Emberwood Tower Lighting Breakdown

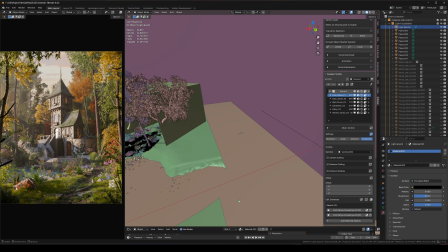16:20 We got some of the silhouette. The backsides of all these assets are a little bit more contrasted, shadowed, and just not as flat with all of this kind of like even lighting when we don't have this light absorption cube.
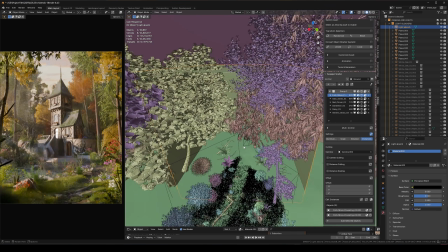16:33 So my method when I'm placing these is basically I just,
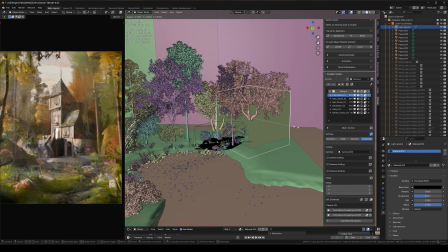16:38 I scale up the cube until it starts blocking the amount of like area that I like.
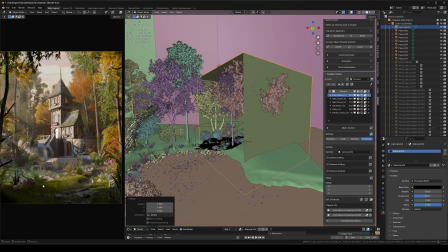16:44 I usually don't want to see this hard cut. As you can see, like right here, there's this hard cut from the cube. I don't want to usually see that. It sometimes works. If I do have it visible like this,
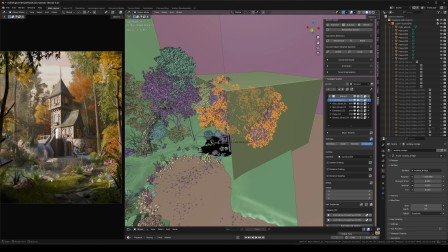16:55 I'll try to kind of blend it with these trees just to kind of like create more natural kind of shadows around the edges of the cube,
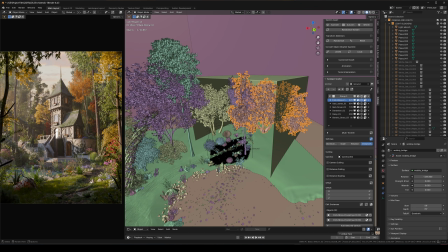17:03 just so it doesn't have this like straight line between, light and then shadow. You can kind of break it up with these patches.
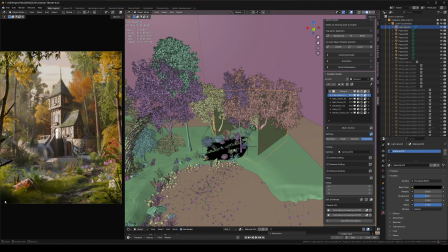17:10 But in this case, and in most cases, I try to just make it so it darkens these kind of like corner assets and assets like right next to the camera without actually seeing the wall of,
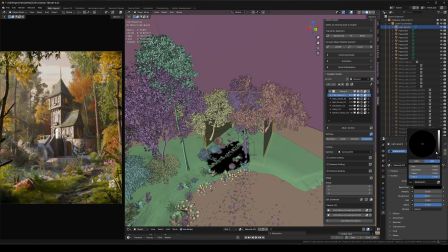17:23 shadow. And yeah, this color kind of just depends on how dark I need this. Right now it's kind of subtle, but you can see kind of pitch black on the corners. But if I bring this up, it slightly lightens a little bit just because, light's going into the cube and then bouncing right back on the back sides of those assets.
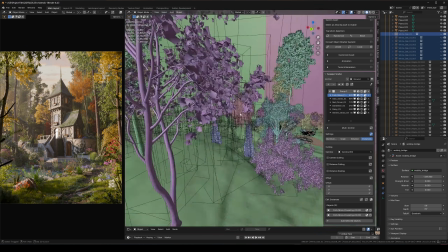17:42 Okay. And then the giant white oaks behind the scene. So these, let me turn those on.
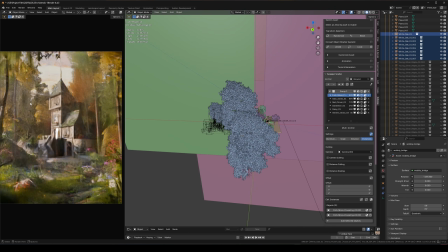17:49 Kind of a subtle thing. So you can see right here, it just kind of filled up that background a little bit more. Before it was a little bit empty. So without it, and then with it,
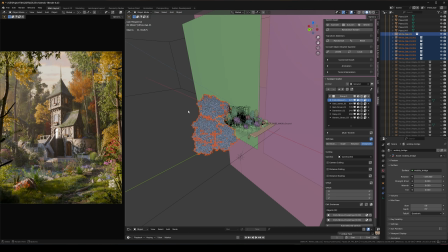18:05 it just kind of makes it look like the forest extends farther out into the scene. And the reason I did this was just because I kind of wanted to save memory.
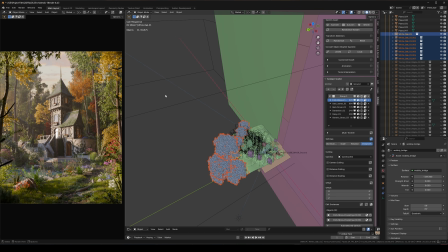18:13 I didn't want to just like have to scatter way farther out and take up a lot more memory.
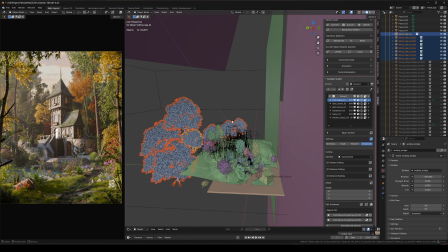18:18 I could just use, like a handful of trees scaled up quite large to block all that light and make it look like this forest is scattering farther than it actually is, just to save memory.
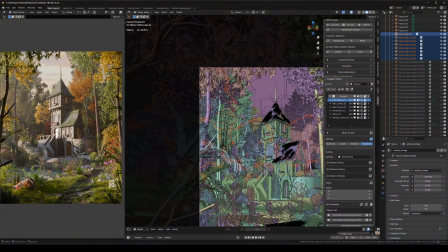18:28 And these trees are giant, but that doesn't really matter because if you zoom in, all you're seeing is the tree tops.
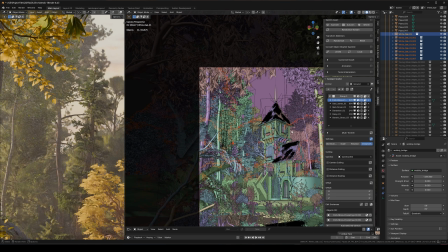18:35 And all of this forest is basically just treetops of green anyway. So it's not like you actually can tell that they're giant floating trees, and it just blends in naturally anyway.
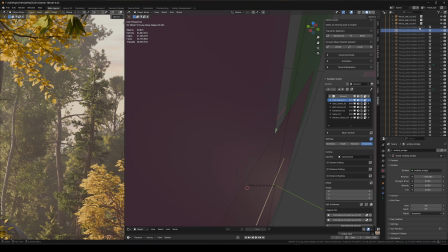18:45 So yeah, there's that. And then all of the floating trees here.
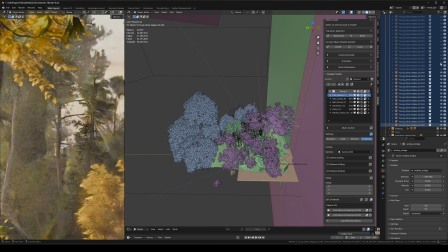18:50 So let me actually just enable all of these. This is the most time consuming part of lighting for me.
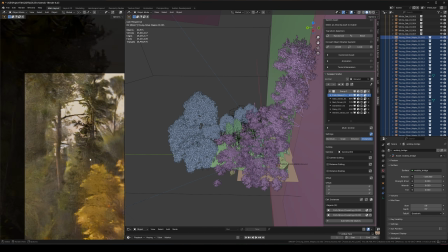18:56 It can be a little bit tedious, but I really like doing this. And yeah, this is the most drastic change in my lighting process, as you can see.
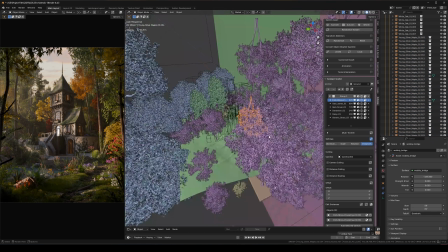19:04 The reason for this is you just have just full control over where your shadows are,
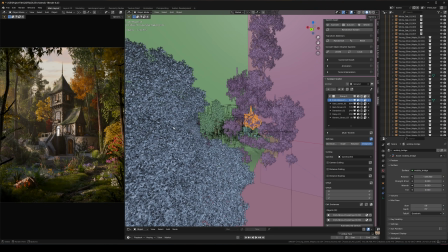19:09 what light you're blocking, and just basically where you draw your eyes too. So if you've never done this before and you're just starting off,
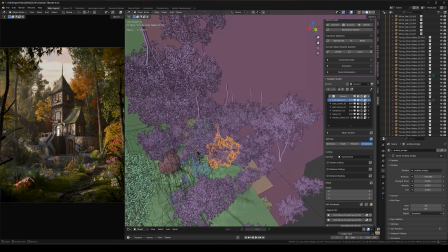19:16 it can be really tricky to figure out like where in 3D space to place a tree to get these shadows directly in the exact areas that you need. It's just kind of something that you get better at with muscle memory. Like when I start doing this now, it's a lot easier to kind of figure out where to place stuff.
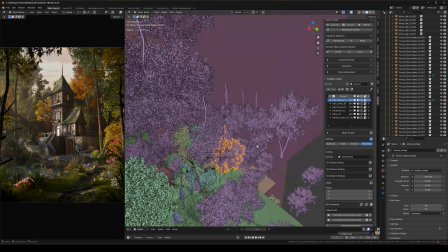19:31 I generally don't know exactly where to put things still, but it just gets a little bit easier to figure out where when you're just doing this more quickly.
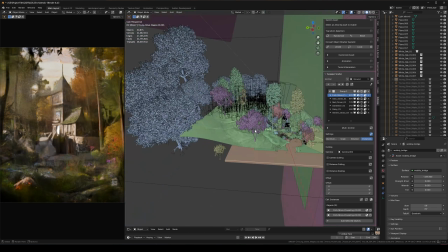19:38 So let me actually turn these back off real fast. And then I'll just show you I'll do this with like a few trees just to kind of show you my workflow for this.
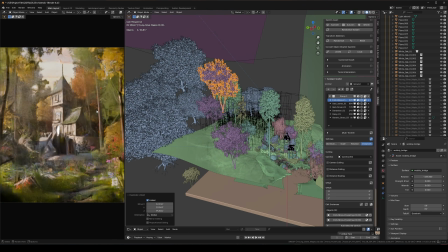19:47 So I like to use trees like this, essentially, where if I zoom into this tree, It's a very light tree.
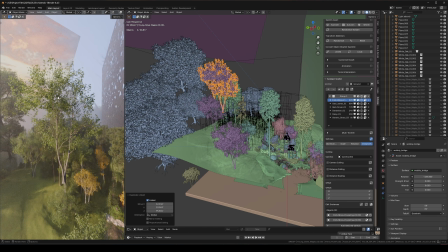19:53 So by that I mean there's patches of dense leaves, but they're not too dense, and then there's lots of open areas as well. So it's not like a hard wall of just blocked light. Like you're not using like a cliff or like a giant cube or something that's just blocking 100% of the light.
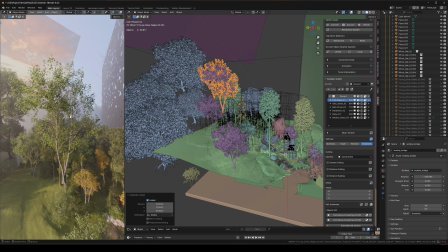20:08 Light is still passing through these objects. It's just kind of more subtle, and it makes it more smooth and natural.
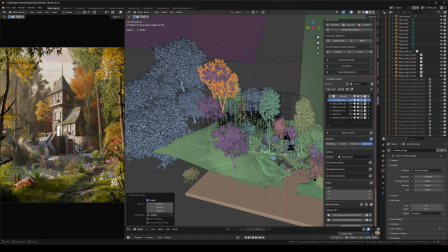20:14 And especially since we're making a forest as well, you do want those kind of like random patterns in just like the shadows that look like trees, because obviously they are trees.
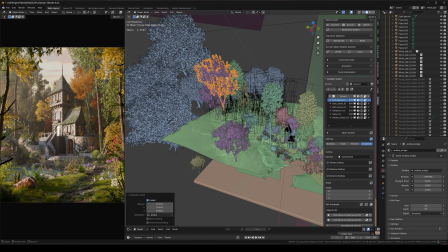20:23 So this just kind of overall is the best thing, at least in my opinion, for blocking light in forests.
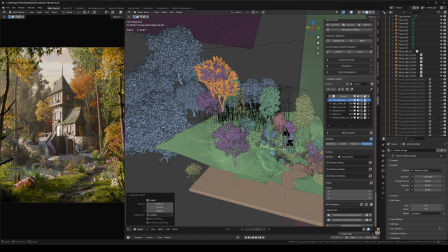20:29 And also another reason I like doing this is, as you can see, this whole area is surrounded by trees, and all of the light coming from the other areas is of course getting blocked by these. But then since we just have this big open area of just nothing, we have this just giant wall of light,
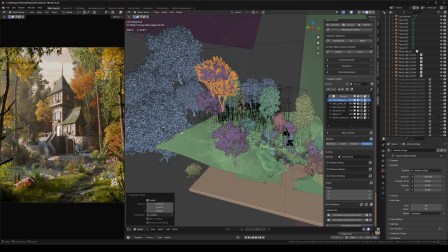20:44 which just does not feel that realistic, because you'd expect there to be tons of trees off to the left as well.
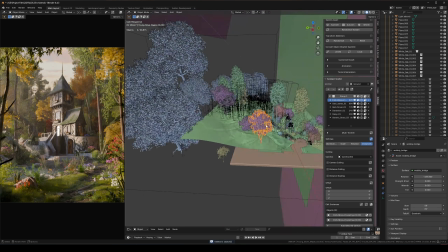20:50 So we're just kind of faking that. But yeah, when I'm starting to do this, I will bring in a tree.
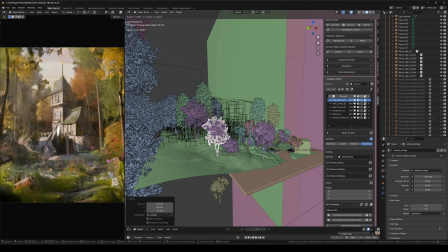20:54 I'll usually start off really big because obviously a bigger asset is going to block more light, and it'll make it a lot easier to kind of see where the light is getting blocked.
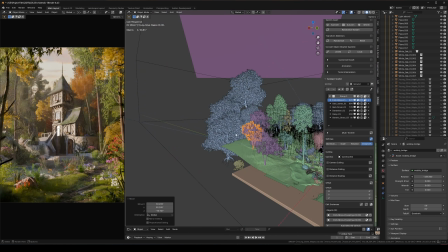21:03 And then you can kind of start moving it around until it starts hitting the area you like. But yeah, my light source is coming from here,
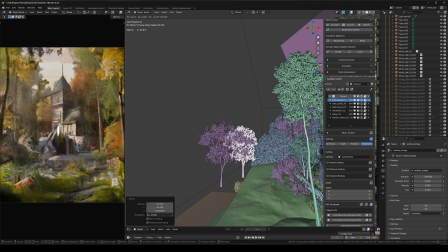21:09 so I'm just going to kind of place this somewhere in front of the light source. And you can see I'm hitting this whole area right here.
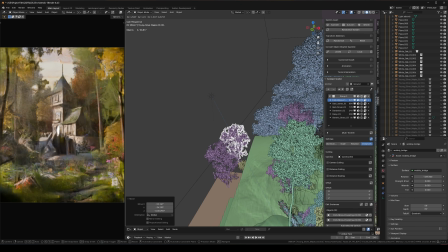21:16 So once I start hitting an area that I want to start blocking light, let's say like something like this,
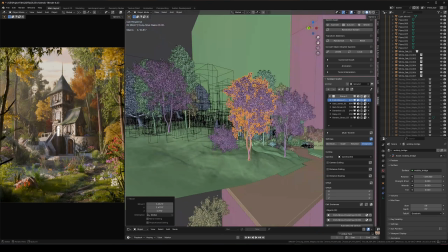21:21 I'll place it here, I'll kind of zoom in, and then I can kind of figure out if I want to like block more,
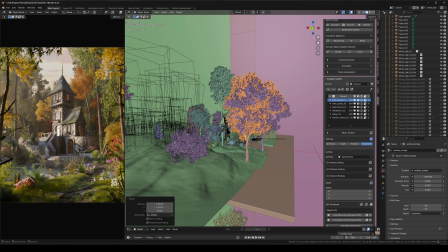21:26 block less. Let's see. I probably want to block a little bit of light kind of like in this area. So you also want to figure out exactly like where you want the viewer to look as well. So like the kind of like the more focal areas of your main object.
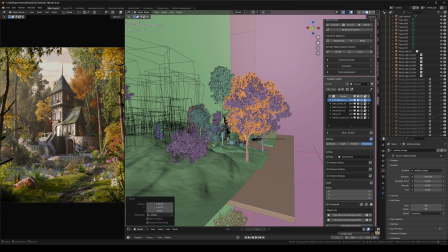21:41 So in this case, I kind of want people to look at this tower top right here, and then maybe also around this area too. So I'm going to place shadows kind of surrounding those sections. So like these patches will be open with highlights, and then shadows kind of subtly surrounding those.
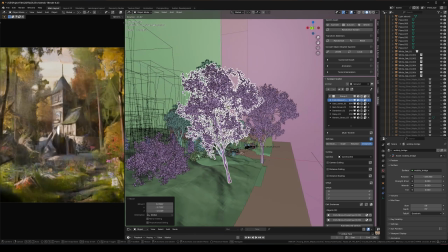21:56 So when I'm moving this around, I'm trying to kind of keep that in mind. And as you can see, the shadows aren't super dark. Like it's creating a difference, but it's not over the top. It looks way more natural because these leaves, well, the leaves have transparency as well.
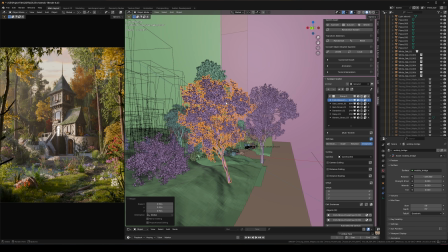22:13 Like you can kind of like light passes through the leaves themselves. And then there's also these patches without leaves.
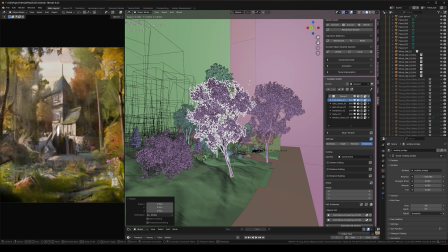22:18 So I feel like this highlight's slightly too big. So I'm going to scale down the tree slightly. And I do kind of want to be a little bit darker around this area too.
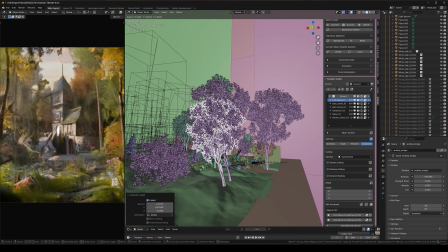22:24 So maybe I'll Alt D to duplicate this. And then the shadow gets a bit darker, but I might scale this down a bit and then kind of move this over. So you can also see when I move this to the right, it's also moving to the right on the image as well. So you just really want to look at the camera while you're moving this around and just kind of keep an eye on that.
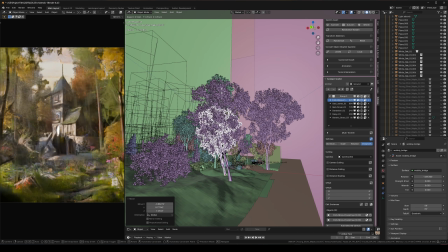22:43 And the more you do this,
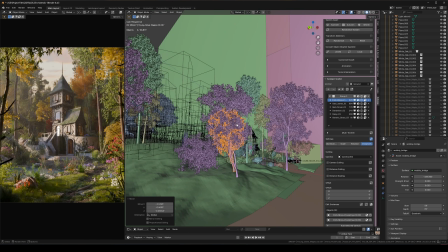22:45 the easier it becomes to kind of just naturally know at least the general area that you need to put things for it to look good.
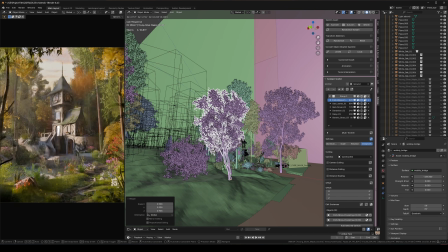22:53 Let's also move this a little bit more to the left. Something like that. Cool.
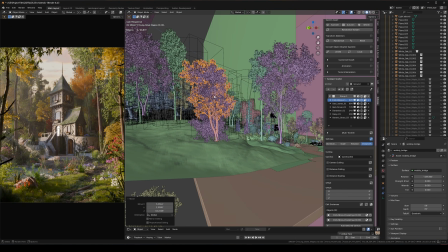22:58 So we have that a little bit more dark. Let's try something down here now. So Alt D. And yeah, so I just moved this to the bottom of the cabin.
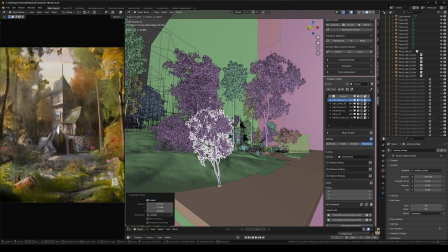23:05 Lighting is pretty even right now, so let's actually make this a bit smaller so that patch isn't so large. Then we can move this back up. Okay, so we got a shadow right there. Let's go a little bit lower. So I'm scaling this down, moving it back up. There we go. And that's looking pretty good, but this still kind of has this big wall of light.
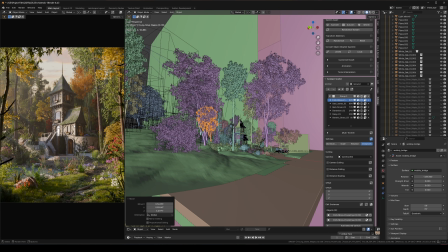23:24 I need some sort of kind of shadow to break up that flat wall of light, and just to make it look a bit more natural and less blown out.
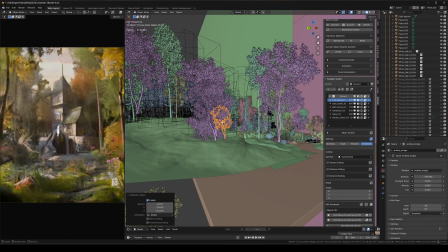23:31 I'll have to move this over to the right a little bit more. And you can see when I move this to the right, the shadow updates as well. And now I can just kind of figure out where on this wall I want to have highlights and where I want the shadows. Do I want it in between, or do I want it on the right side? I think on the right side looks kind of good. Nice. Okay.
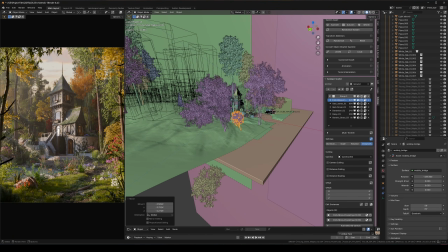23:51 So yeah, obviously I spent way more time to get the highlights and shadows on the cabin and also just throughout the scene in general.
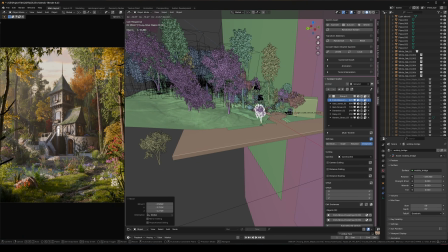24:00 But I'm not going to go through that whole process. I'm just kind of showing you kind of my workflow for a few of these trees.
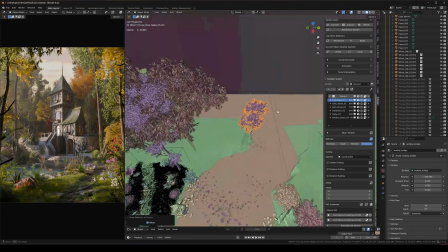24:05 If I'm doing like the foreground or middle ground area, same thing. I just make sure I put it in that general area in front of the light source.
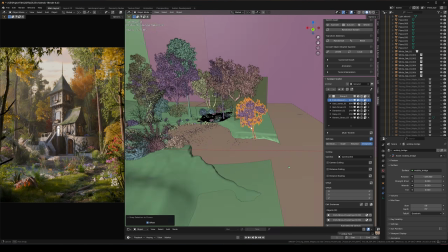24:13 And right now, this made this whole area a little bit darker. So let's just work on this real fast.
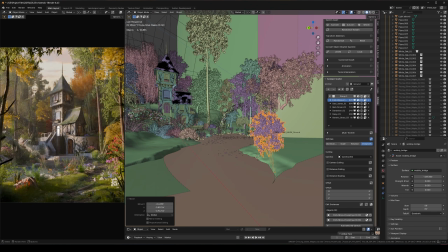24:19 Let's kind of try to darken the foreground a little bit more. So something like this.
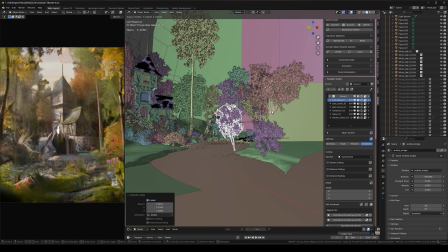24:24 That looks pretty good, actually. I like that.
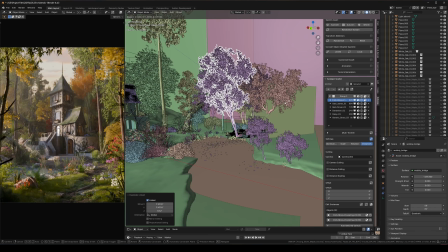Okay, actually, that's pretty good too. This is kind of like creating somewhat of a silhouette type look.